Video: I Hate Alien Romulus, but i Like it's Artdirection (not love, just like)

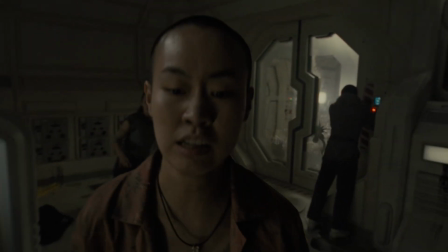I have a lot of problems with Romulus. I genuinely think it's popcorn, zero-sum movie with sole purpose of earning money,
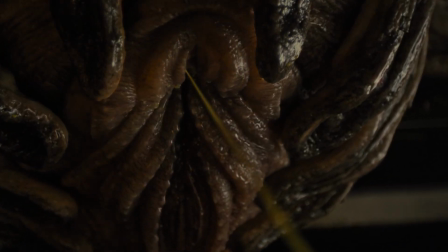exploiting xenomorphs with juicy faces, and abusing old patterns. But despite these feelings of mine, I must admit, in terms of art direction and cinematography, Alien Romulus is masterpiece.
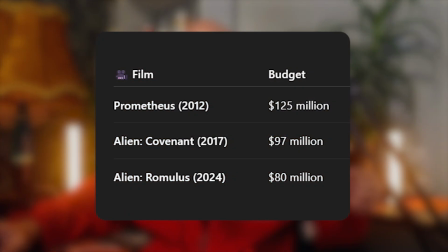Especially given that its budget was the smallest in this trio.
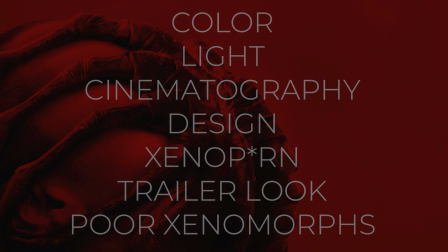I found several topics which I want to discuss about Romulus art and cinematography. And you can relax, bro, today there will be no negativity, only praising.
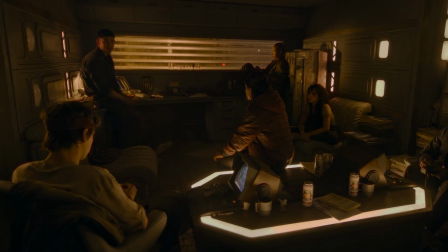We'll have an opportunity to get into negativity later, when we will talk about the characters and the story of Romulus. And we starting with color. This movie has so strong and distinct color code that you are just not able to forget this visual vibe.
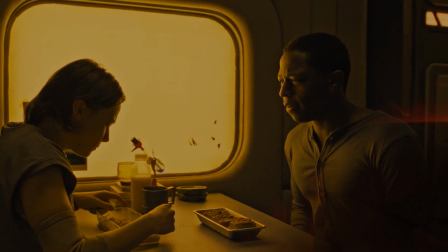These yellows and reds colors just imprints in your memory.
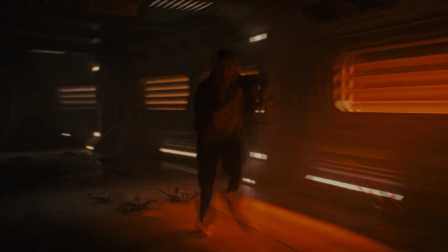I can't remember movies where such strong colors were used so much and yet were so pleasant for the eyes.
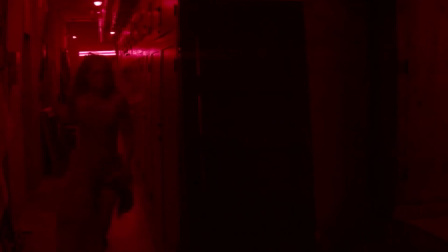You know, often colors like this feels like eye-damaging, awful heavy neon that you want to turn off,
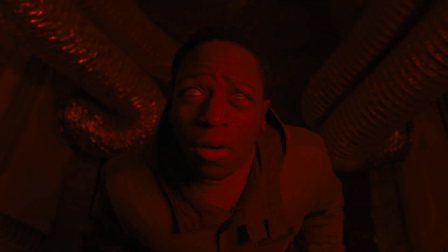but in Romulus I feel I can sit in those reds for hours in absolute comfort.
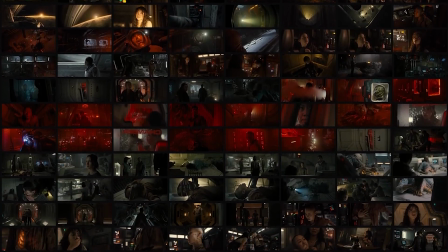Maintaining overall color integrity, Romulus also does good job creating color rhythm,
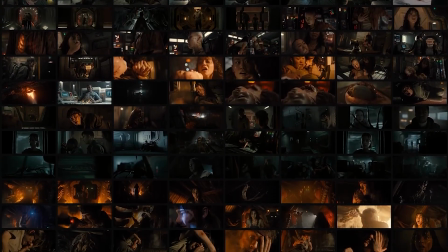warm cold variety, and pretty clean color separation between different scenes.
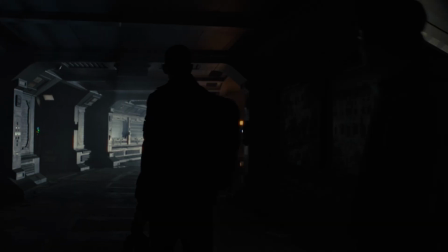Intro is done in industrial yellow lights, then more calm station segment with colder lights,
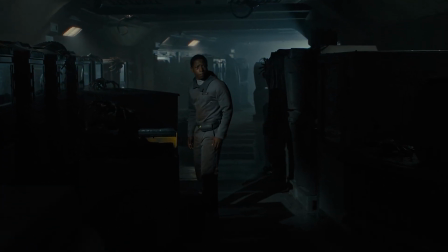then intense face hugger segments in heavy reds, cold dark stealth segment, flamey orange when things go bad in Navarro,
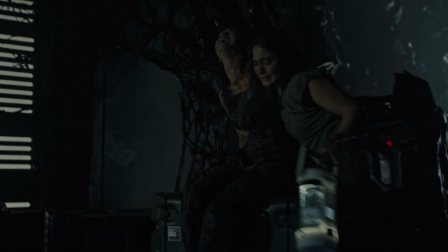clean bright white for the lab, mostly blacks for xenomorphs hive and elevator scene,
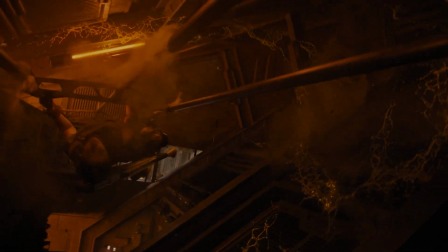oranges and acid greens for this final battle, and cold greens for off-screen ending. This variety is great because it stimulates our brain and makes every movie fragment more unique and distinct.
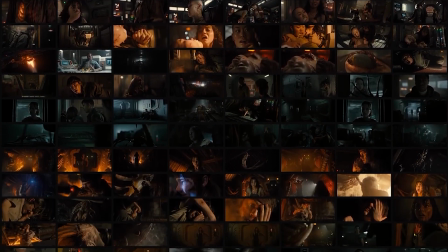Also, movie masterfully operates with this pretty restricted color palette through little accents.
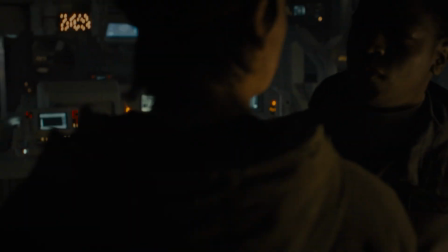It never feels too monochromatic or boring, because in fact,
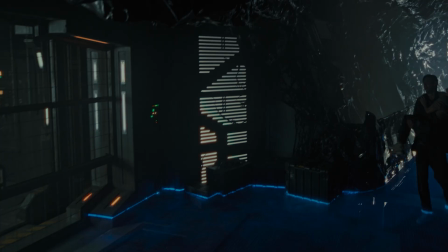in every shot we have vast yet subtle color variety and pretty complex composition made of these colors and light sources.
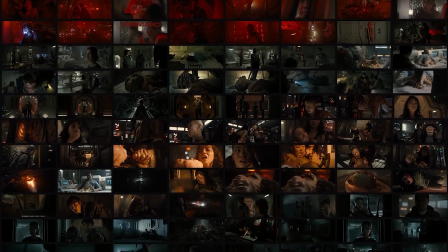Also, it feels that movie treats blue and green colors extremely accurate,
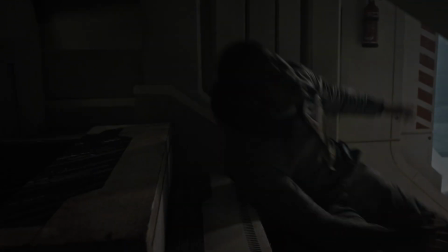keeping intense blue light only for those electricity things and bright greens only for aliens and acid. Because of it, I can feel some uniqueness of those colors and bonds them with specific situation attached only to those colors.
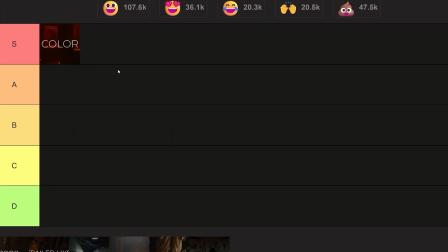So let me give S for Romulus color usage. Next topic is light. Of course, talking about colors, you should also talk about light,
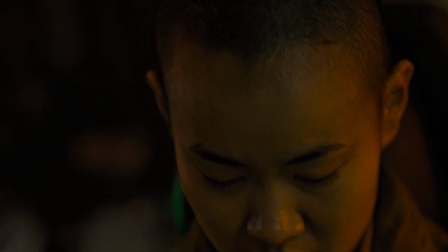because most of the colors in this movie are produced by light sources, and light in Romulus feels extremely natural.
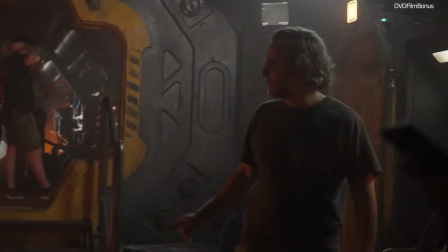As I learned from behind the scene video, it is because they've built actual sets and they've used a lot of real practical light sources.
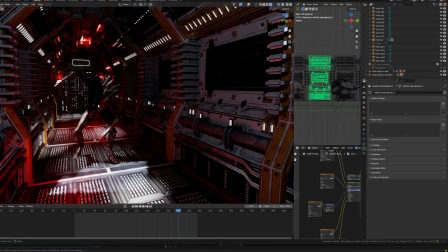As you know, CGI light often looks flat and boring. Before starting to explain next topic, I want to visually explain you what volumetric is.
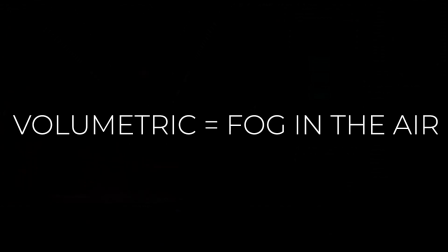In easy words, volumetric is fog in the air. Right now we have zero fog and now boom.
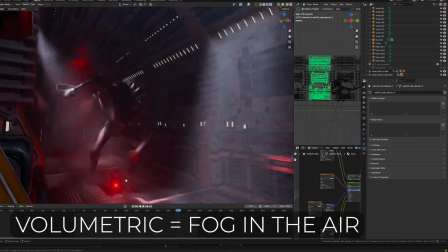This is how light start to look if we add volumetric. No volumetric, no fog in the air.
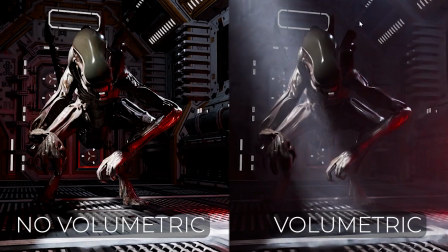Volumetric and fog in the air. No volumetric and volumetric. No fog and yes, fog.
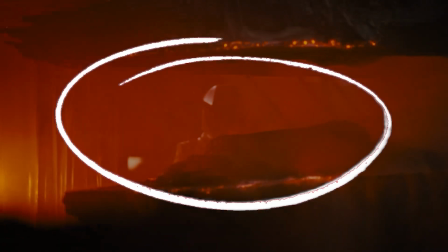Also, a lot of scene has pretty dense volumetric. Air feels foggy and heavy.
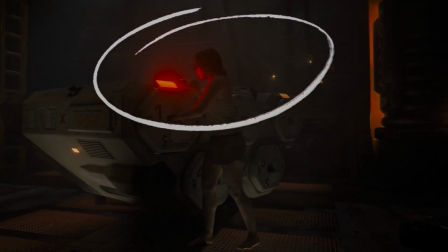Image doesn't look clean and sharp.
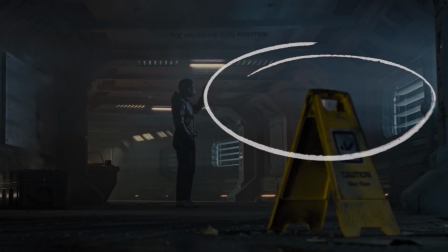I can assume they've used a lot of fog machines, and thanks to that, light sources can produce this very nice light distribution,
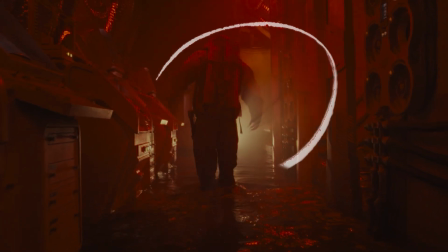creating nice dense atmosphere, and allowing colorful light to make air more colorful. And of course, character lighting is very beautiful and complex in Romulus.
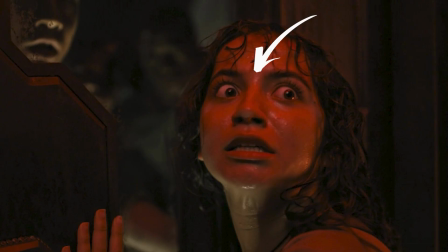In almost every scene you can see 2 to 3 light sources on character faces,
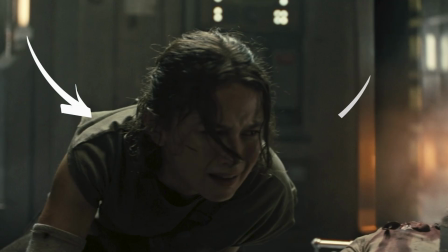their silhouettes always very clean and underlined with lights,
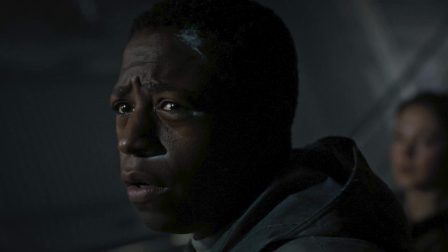we have nice cold and warm contrasts, and character skin often little bit sweaty,
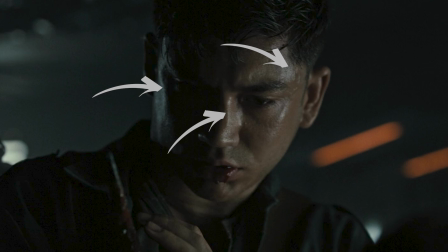that's why we have these very nice colorful reflexes on their skin.
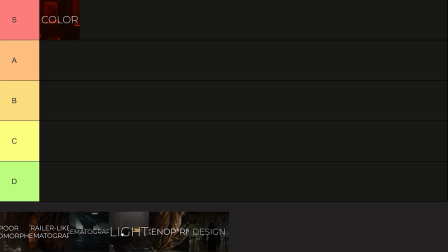As I'm not lighting artist or lighting engineer,
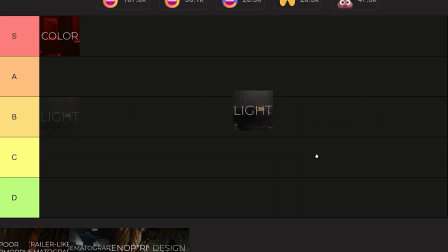it's pretty difficult for me to even understand what am I talking about when I'm talking about light, really.
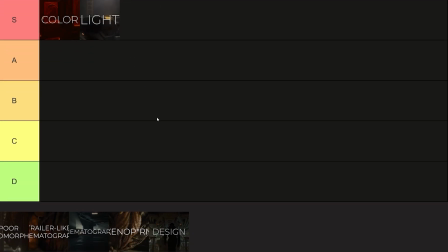But I don't know, let's give it S, I assume, for light, I don't know. Our next topic is cinematography. You know, it's pretty hard to just summarize and extract some rules, but movie just has a lot of ingenuity and beautiful creative decisions in terms of cinematography.
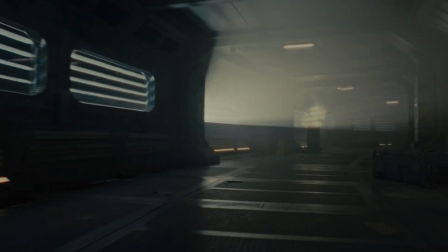Sometimes it's about playing with dynamic lighting, sometimes camera movements,
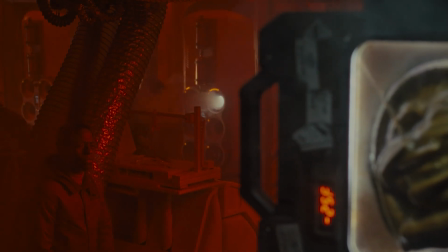sometimes overall staging, sometimes it's about playing with depth of field change,
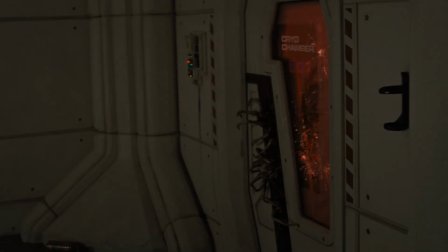a lot of cool playing with editing pace and poses and rhythms supported by music,
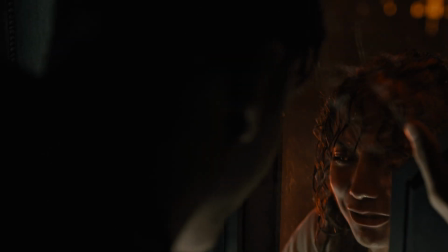or sometimes it's very inventable ways to show us a monster or show us chase. Long story short, a lot of time during the movie you just watch at the screen and you're excited with these creative solutions.
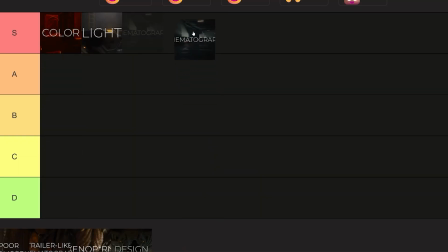So yeah, I wanna give A for cinematography, would give S, but movie has some pretty cheap xenomorph shots and a lot of kinda boring shots with just character in it.
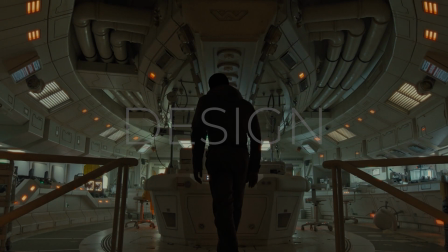Next topic is design. This movie actually has very cool and fresh design language.
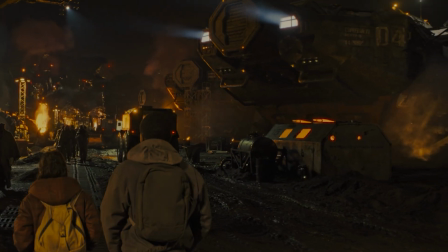In the beginning we see this sci-fi industrial design and it feels very fresh compared to more
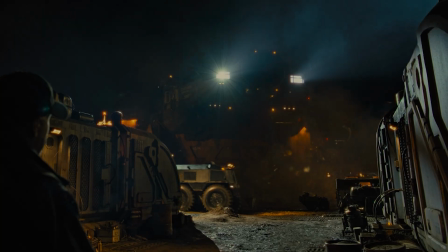modern and generic usual sci-fi, these more clunky metal squarish shapes.
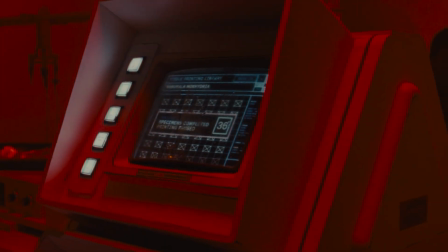Also there are a lot of retro design elements from 70s like old Aliens and Star Wars,
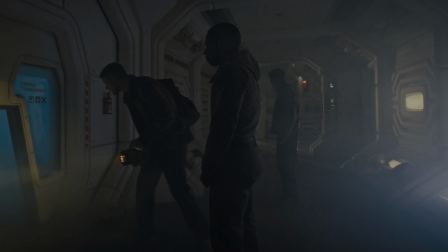but beautifully enhanced and reimagined and combined with modern sci-fi.
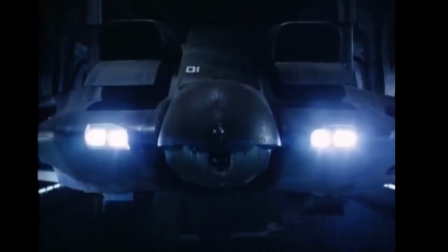For example, I can't get aesthetic pleasure watching old Alien movies, it is too old and shitty for me,
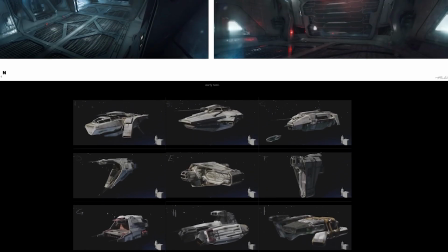but I'm extremely glad that concept artists extracted this visual language and gave the new birth to it.
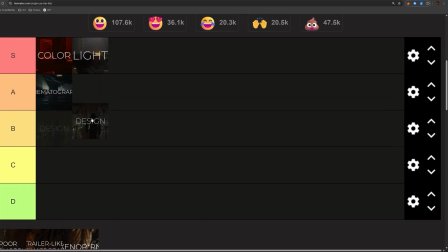And movie gets confident strong A for design. So now let's talk about more controversial or just specific parts of Romulus Artdirection.
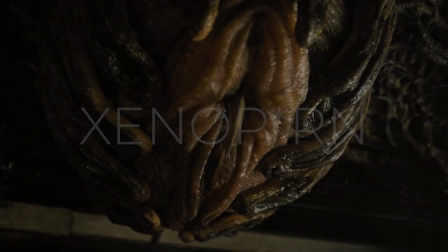And first one is Xenop.
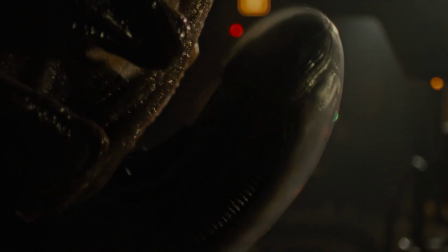This movie has some very visible Xenop elements. You know, I have nothing against it, it's aesthetic, it's entertaining, I would like to put my D,
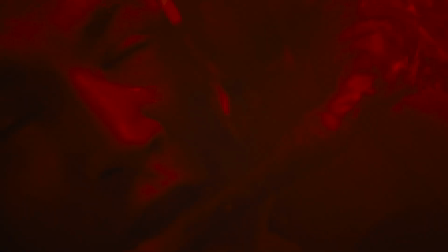but it kinda destroys believability and suspense for a moment.
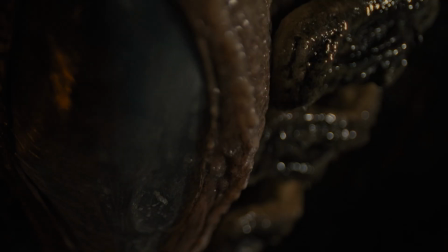Because in this moment you can't help but you feel like it's done for TikTok or media hype reactions,
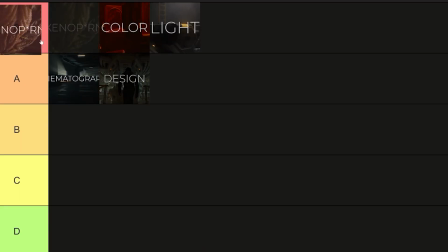it doesn't feel like part of the movie. So for Xenop fanservice, this movie obviously gets S, because it's turning me.
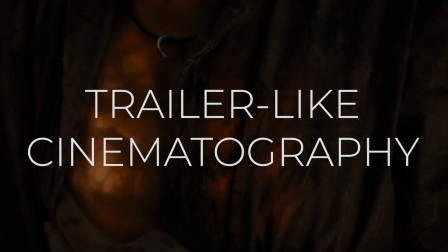Next point is trailer-like cinematography. Even though I previously said the cinematography is great in this movie, in a lot of moments you feel like it's absolutely shamelessly done for trailers and teasers.
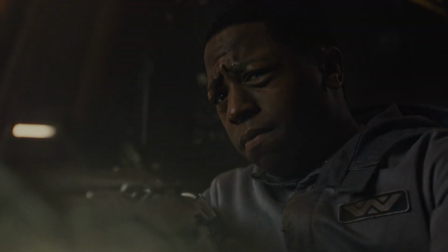Like this one, Bitch. this one, Run.
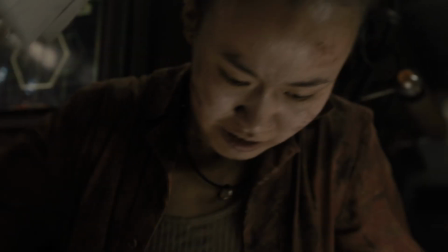this one. And overall, sometimes shots feels very trailer-ish. Maybe it's purposeful decision, because you know, overall this movie is a zoomer popcorn entertainment and has to show this
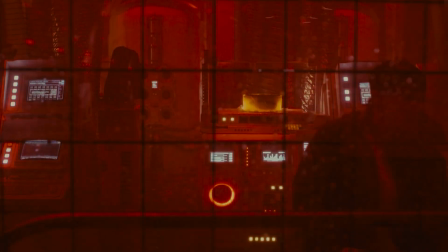relatable trailer teaser cinematic language to evoke some feelings in these zoomer little kids' brains.
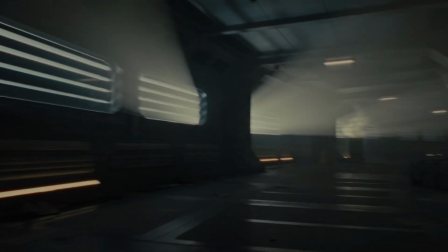Run.
Or maybe it is just a moment when this nice inventable cinematography
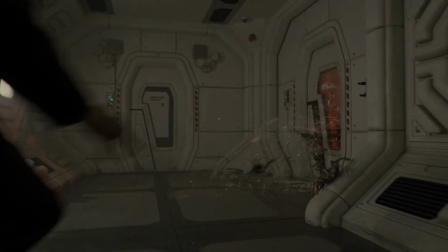crosses invisible line and becomes trailerish and popcornish. Anyway, moments like this kinda destroy movie believability and you feel like idiot watching Marvel.
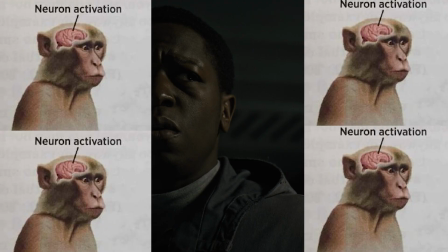Run.